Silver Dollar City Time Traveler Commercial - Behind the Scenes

Father, we've made contact!
When Silver Dollar City told us about Time Traveler, we heard it was going to be the most ambitious ride they ever made.
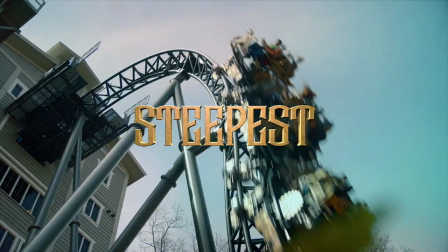It is the only one of its kind. It is the fastest, the steepest, the tallest spinning coaster ever constructed. From the moment that the time machine leaves the station, you know you're on a different kind of coaster.
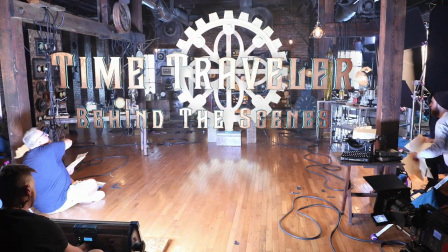Flash! Toss, toss!
We've had the honor and privilege to produce advertising for our wonderful friends at Silver Dollar City for over two decades.
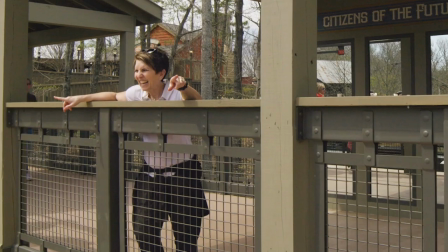We love the people we work with. Janet and Brad and the entire team are just fabulous. And this was such a special project because it was such a wonderful storyline. My name is Charles Henry.
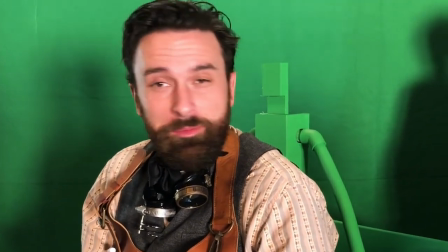I'm a watchmaker that has inherited our family's watch business. and now we like to tinker in
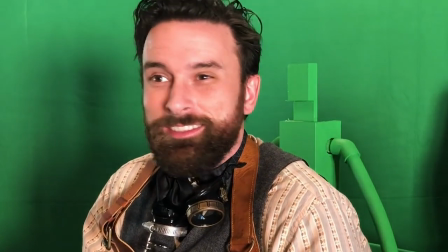it and build the machines and gadgets and the latest thing that we're working on is a time-traveling machine.
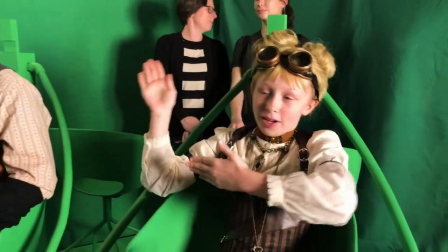I'm kind of the sidekick. I kind of, you know, help them out, answer some of the questions and stuff like that.
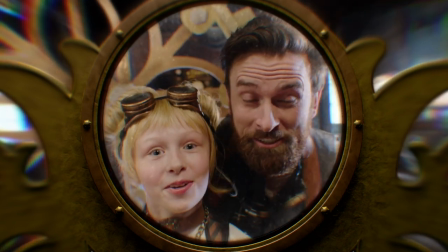Father, we've made contact! Hello good citizens of 2018. This is Charles Henry coming to you from 1888.
Building the team for this project was my number one priority.
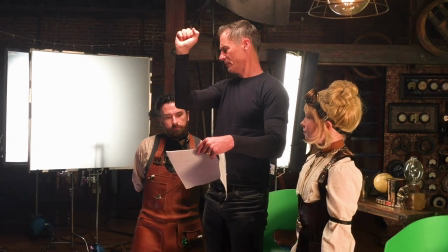We worked alongside great crews in both Nashville and in Branson, Missouri.
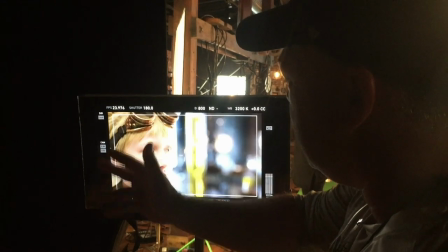Yeah, give me a little negative here because of him being there. And fan flash!
Ideally, you'd shoot a coaster all at the same time, the whole story and everything.
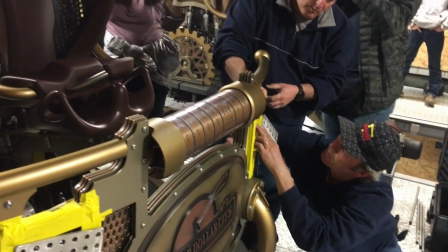The challenge was there was no coaster. They were putting the finishing touches on the real car in Germany, so we had to turn our approach to visual effects. In reality, we had to shoot the entire thing without the actual car. We placed the actors in green screen chairs on a platform.
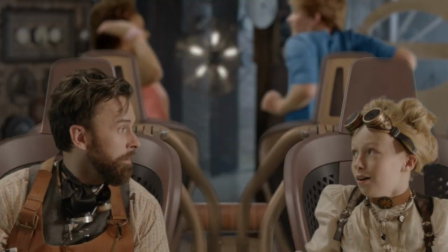We then composited all these layers in post to give the illusion that the actors were actually stepping into the car and traveling through time.
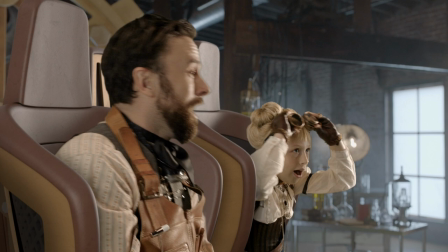So as we were working, the crew and the cast had to imagine this world that wasn't really there. It didn't yet exist. Our clients had to trust that we had the expertise to bring this all together. Knowing that we were going to have an opportunity to shoot the actual ride at Silver Dollar City in April,
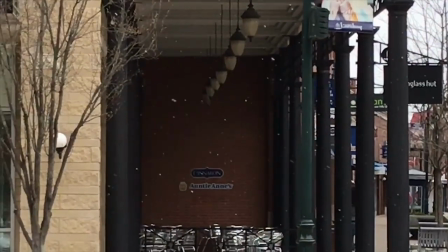well, you never know what the weather's going to be. When we were doing our pre-scout, it was 27 degrees and snowing. And we were down in the belly of this ride thinking, oh my goodness, are we going to have sunshine?
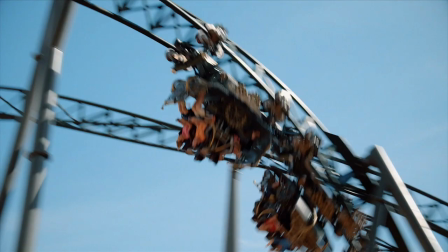We were shooting two days later. but the sun came out and we were blessed to have a gorgeous day to be able to bring this amazing ride to life.
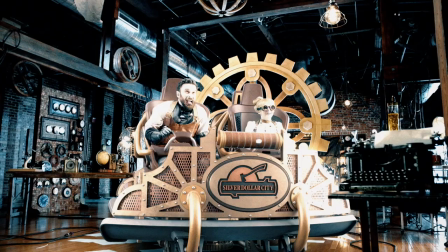We paid really close attention to that transition. We wanted to show some sort of manifestation of it leaving.
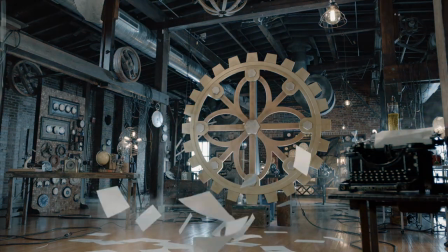So there's multiple layers in there. Once it leaves, if you look closely, you'll see there's big wafts of paper floating in the air. And then we dovetailed that on the B side. You'll see Gideon, the actor, pulling paper off his face to link those two scenes.
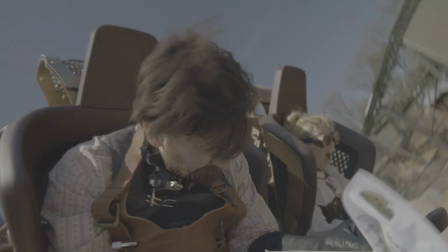We had him do that multiple times. By the time he finished he couldn't walk, bless his heart.
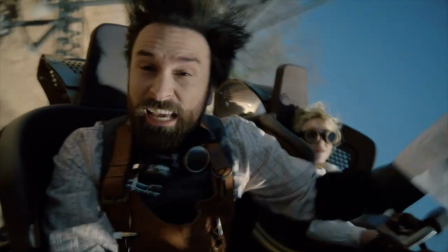But we did get the shot.
It defies the laws of both time and space.
We shot every setup in a series of layers so in post we would have control over the background, the middle ground, and the foreground.
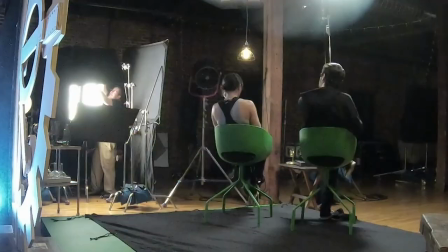And we also had to be careful that the talent never crossed the boundaries of where the CG CG car would eventually sit once we comped it in in post. The CG car had to be absolutely photo real, so we teamed up with our partners at Starbeast. My favorite part about this was adding all the smoke and the lighting effects and all that kind of extra 5% stuff, which I love.
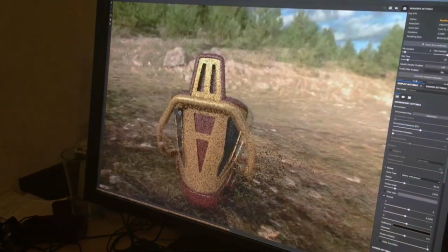I think it's what takes it from just being like a CG thing and makes it feel like real and very integrated, especially when you get some nice interactive elements, which I was very happy with how these turned out. It was wonderful to work with ballast.
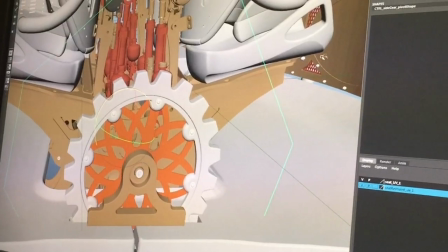We've had a partnership with them for over 10 years, and they are our partners, true partners.
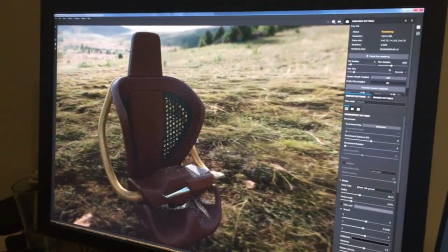They were there with us, guiding us. It wasn't just about the picture.